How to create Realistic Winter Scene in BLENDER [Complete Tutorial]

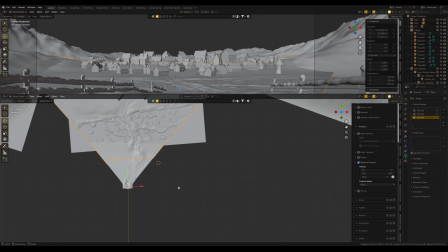8:09 And yeah, the tallest building will be in the middle of the village.
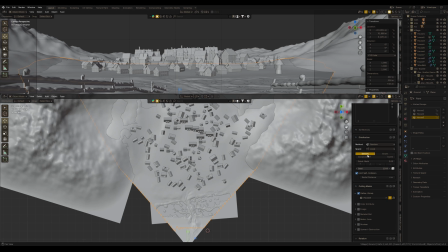8:14 Although it's probably not correct to call it a village, judging by the buildings, rather a settlement or maybe city.
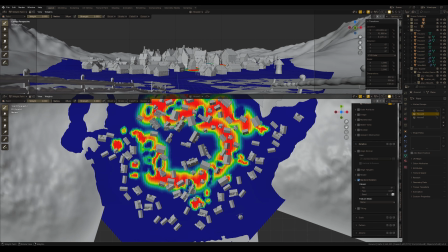8:23 Doesn't matter. For me it was more important to create beautiful spot of this village.
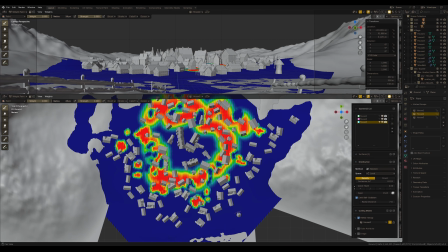8:29 I had long experimented with sketched different variations and sizes of buildings,
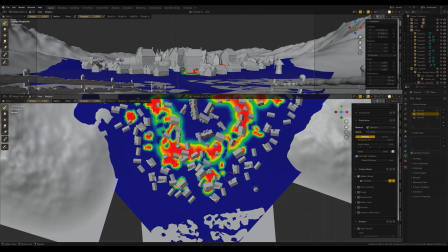8:35 and in the end I come up with version where that wouldn't be big enough to create a big perspective in this picture,
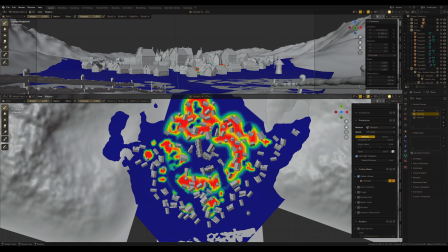8:44 because I wanted to use volume fog in this picture.
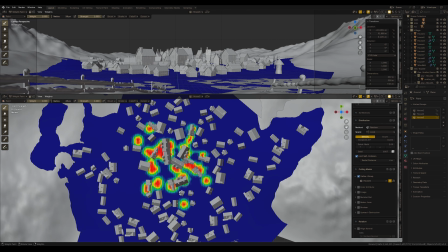8:48 That should add a lot of atmosphere, and very big buildings didn't create the right effect.
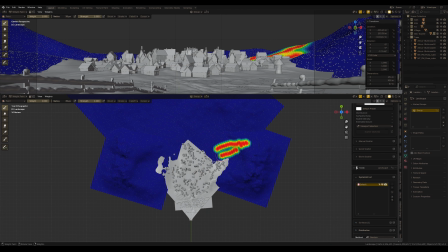8:55 But before we go into the light, a little bit about landscape. As you already understand, I use the same GeoScatter to make a forest on the mountains,
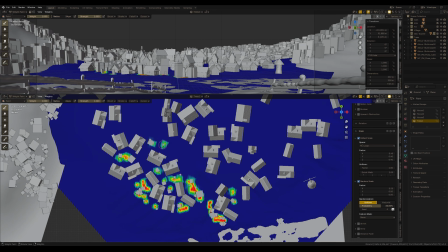9:05 tree areas inside the village and around the village,
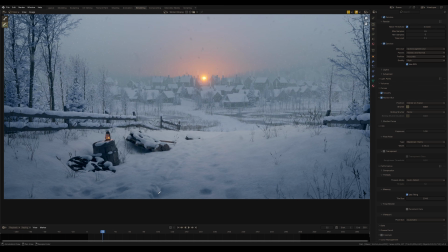9:09 but I should probably say more about foreground snow or the snow road.
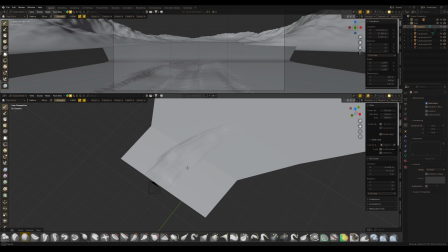9:16 Here I sculpt a lot of in Blender. It's quite density topology because I use dynamic topology
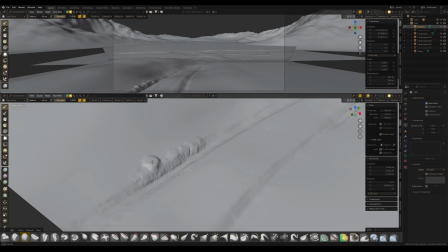9:24 with 2 pixels detail size to get enough details on this snow.
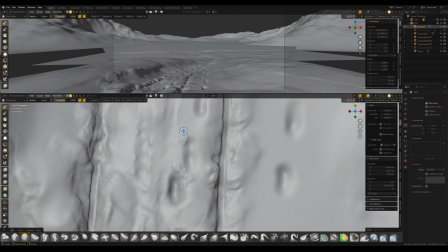9:30 Its foreground and attention to the details are more important than the whole scene.
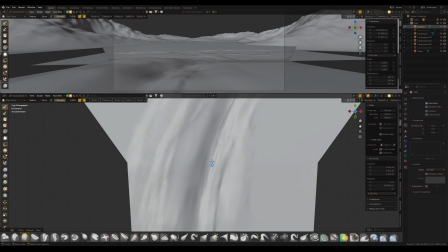9:36 So I use sculpting to create tracks on the snow,
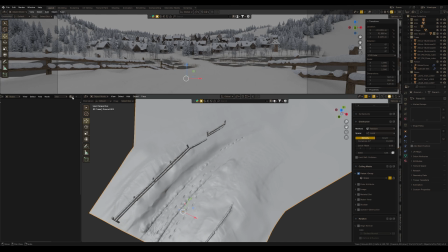9:40 but for the material I use the same snow that I used for the roof of houses. But the main details are sculpted. I think it's clear.
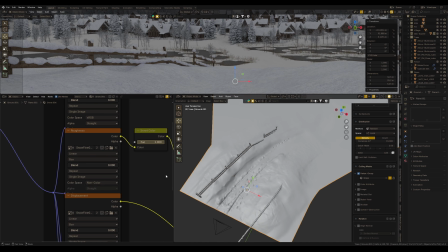9:50 Anyway, if you have any questions about the environment, you can ask them in the comments below or subscribe to my Patreon,
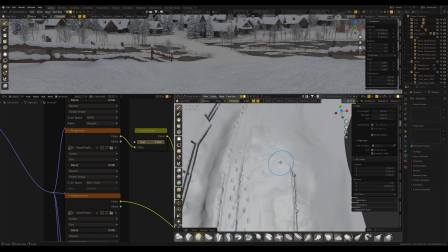9:59 by the way, where you can get answers to all your questions and bonus content for all my videos,
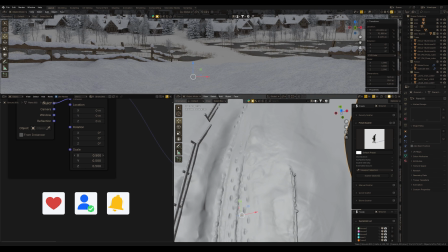10:06 as well as access to exclusive video tutorials, and subscribing my Patreon you also support my channel.
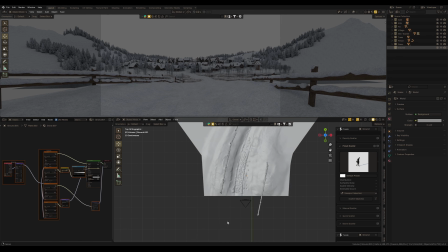10:13 So let's move ahead, and in order to make a nice atmospheric cinematic animation in Blender, we need light.
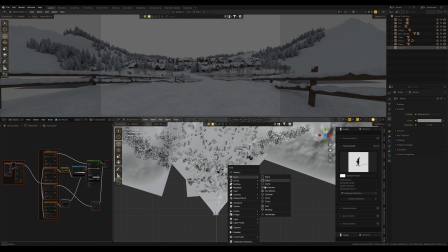10:21 I always say that light is the most important thing, is everything,
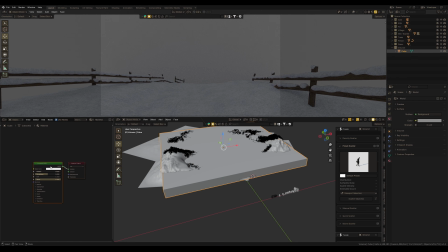10:26 and allow us to create an atmosphere in any artwork or cinematic animation.
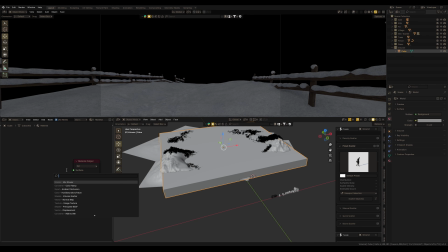10:33 Also, anytime I use a combination of volume and different light sources.
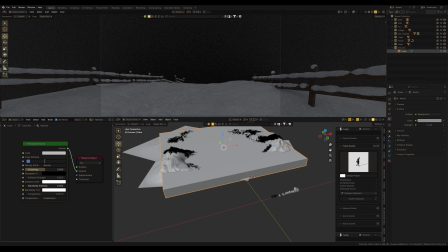10:39 But the volume is definitely the main magic to making the atmosphere in the 3D scene.
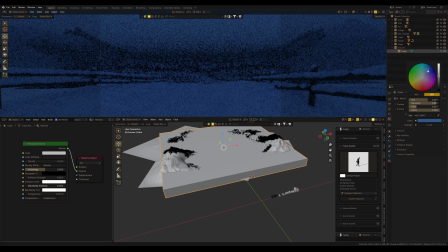10:46 So I'm going to make different light scenarios, and the first one is going to be a night atmosphere. And I make the background colors some sort of like blue night color.
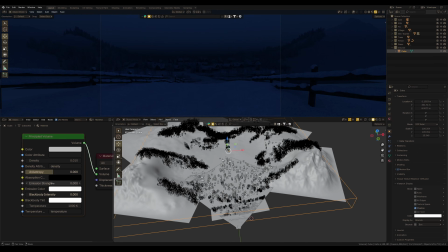10:59 It even might be darker global light. Now I can use emission in volume to make some fog,
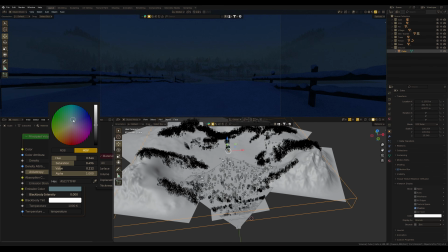11:08 and the color of this emission to make this fog closer to the global atmosphere, and this also covers the horizon. As you can see that some sort of everything is disappearing in the smoke or fog.
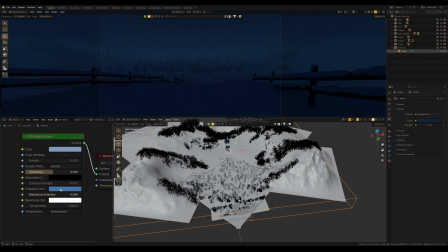11:27 Maybe even make global light darker and increase the emission of this volume light.
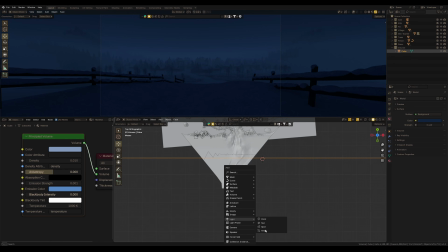11:34 Yeah, like that. Additionally, I add a new light to highlight the foreground, this snow road.
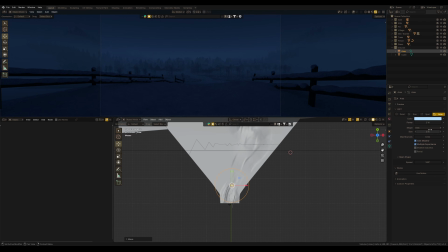11:45 Not too much, it might be looking like a winter night.
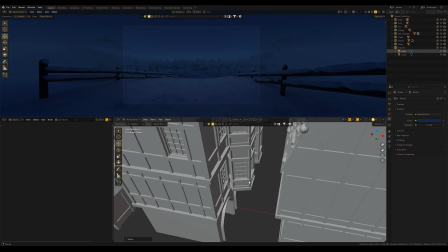11:51 And as you remember, I said about Windows light.
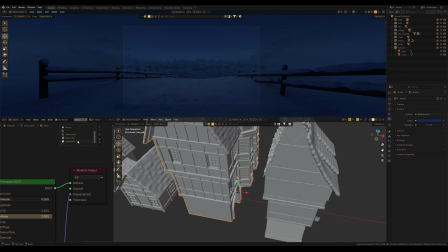11:55 It's time to enable this light to see how it looks in this night scene. Yeah, good. So this is the first light condition, night.
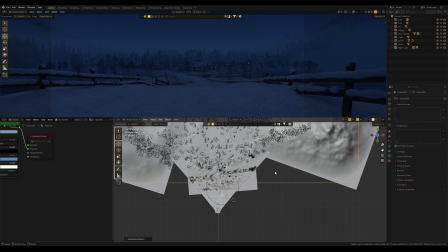12:09 Let's do something else, and I keep using this cube for volume, just duplicate and move to the new collection.
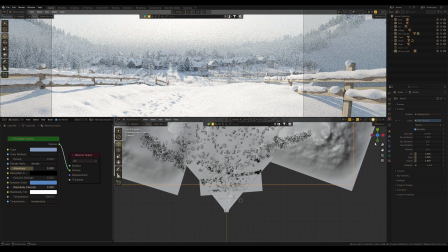12:18 This is going to be some morning light, so I use sky texture for the environment light in Blender,
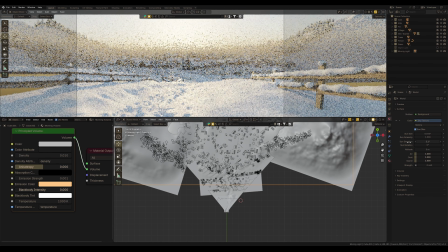12:26 and look at how in this case volume works. I can use emission color to emphasize this skylight.
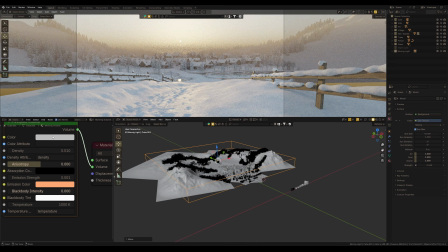12:34 See it?
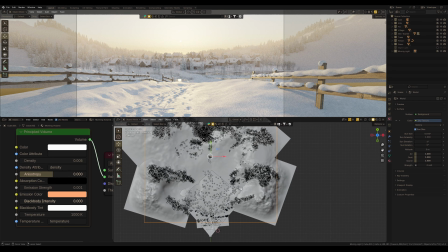12:39 Basically, I use volume light to enhance the effect of this morning sun
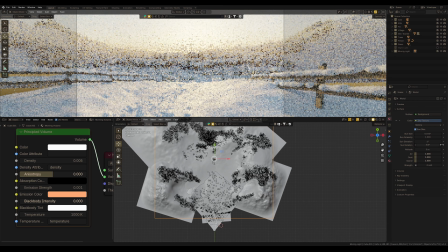12:44 by using color of emission closer to this sun color.
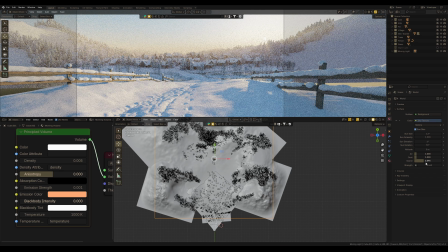12:49 Let's rotate this sun position, and I would like to increase the ozone in the sky texture. It makes shadows bluish, nice and picturesque effect. And anisotropy to make sun rays.
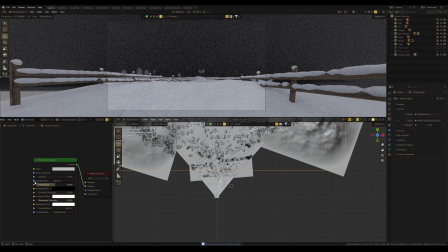13:06 So duplicate the volume cube one more time and move this one to another collection.
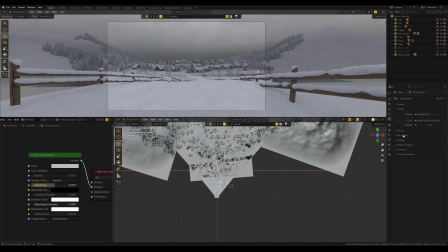13:12 Using this one I'm going to make some natural light, like overcast.
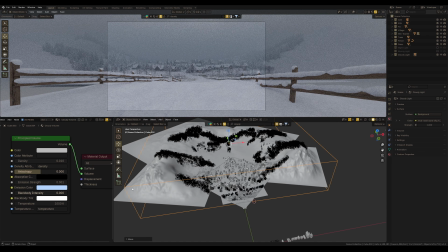13:18 Again, using emission color and principal volume, I set the color and the atmosphere in the picture.
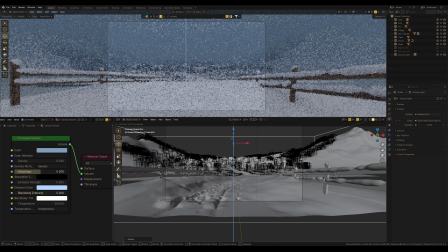13:26 Maybe even scale this volume cube to make the deeper atmosphere. I add a new cube to this scene, and this one will play a shadow role for the foreground.
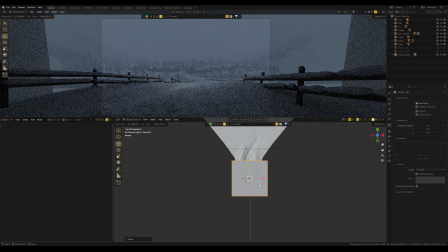13:38 In the first light scenario we added additional light to highlight this spot,
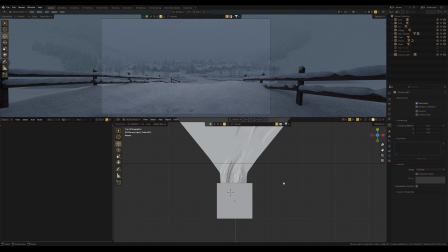13:44 but now we can use an additional cube to make this foreground darker, blocking some lights. It's also one of the ways to work with light in 3D scene.
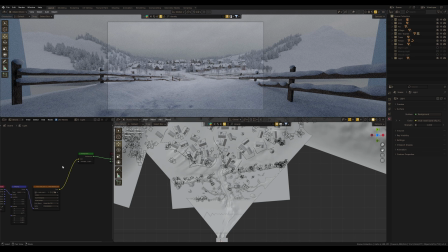13:59 So the last scenario will be a combination of previous lights.
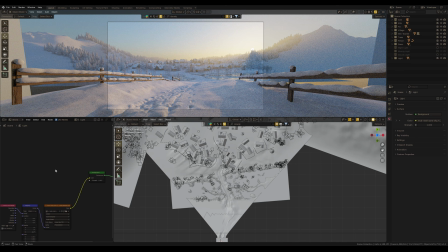14:03 I do a copy of this sky texture and mix this one with a simple overcast HDRI. In this case I will get sun, move the position of the sun by the way,
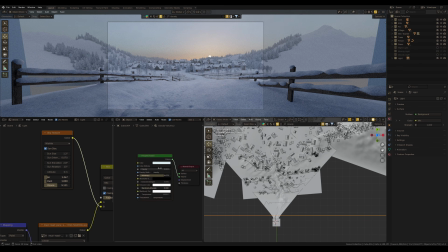14:18 and HDRI will work in also like a dome light. And also I adjust the volume.
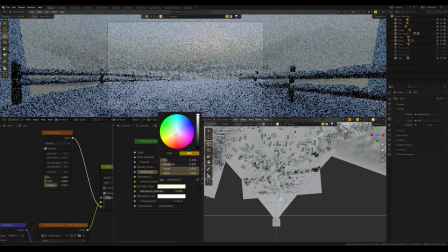14:28 It's combination of different light streams where I can use ozone, for example, in sky texture, and also change the color of emission in the volume to give the amazing effect of winter weather.
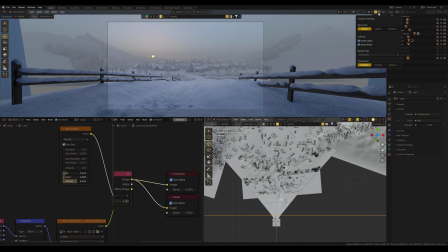14:43 Let's maybe open Compositor here, and I want to add glare. It works in 3D viewport like real-time compositing and also
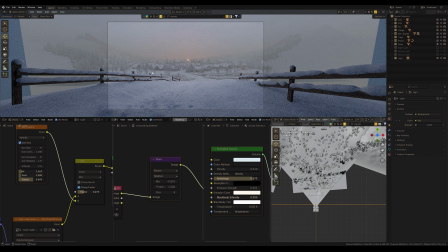14:54 creates an amazing atmosphere in combination with everything that I did before. I can talk about light a lot because, as I already said, light is the most important tool for making atmospheric scene, and I have a full playlist on my channel about lighting.
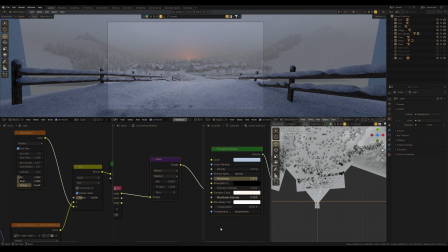15:11 There are a lot of techniques, so consider watching this playlist, link in the description and in the corner of this video.
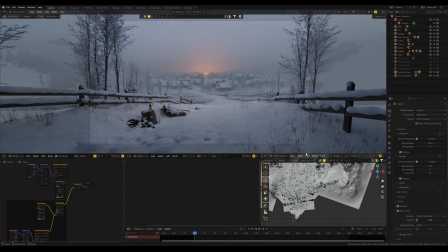15:20 I already made 4 different atmospheric scenarios and grouped them, so I can easily switch between them, just enable the necessary collection,
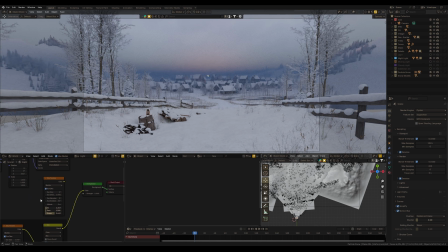15:31 and I also drop all world light here involved in the shader editor.
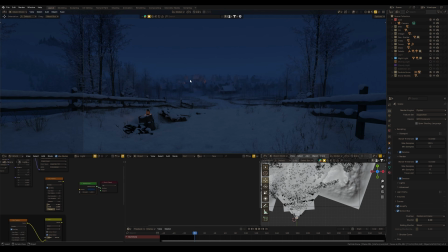15:38 I can easily connect the right light for the right collection.
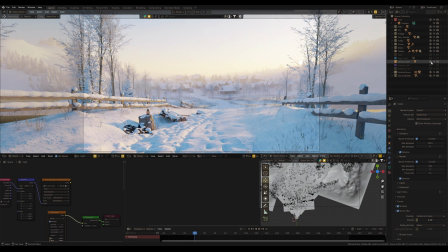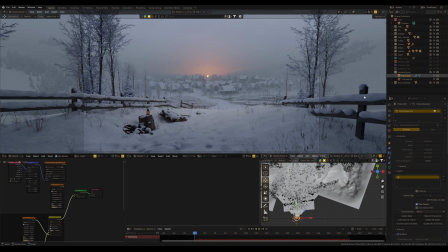15:49 But I also want to add flying snow into the scene, like this one. And let me show you how to create so realistic snow in Blender. So to make a lot of snow, I added this plane.
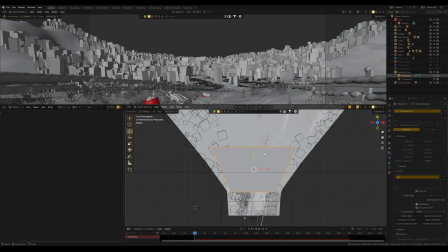16:05 It's going to be an emitter for the particle system.
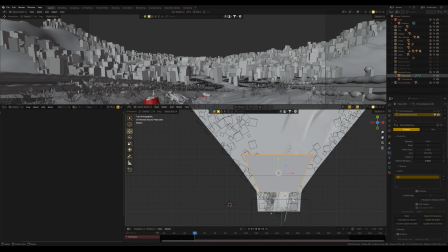16:09 I add a new particle system to show you how I did the same for my animation,
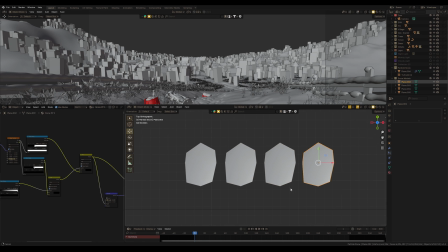16:15 and I already created this object for snowflakes.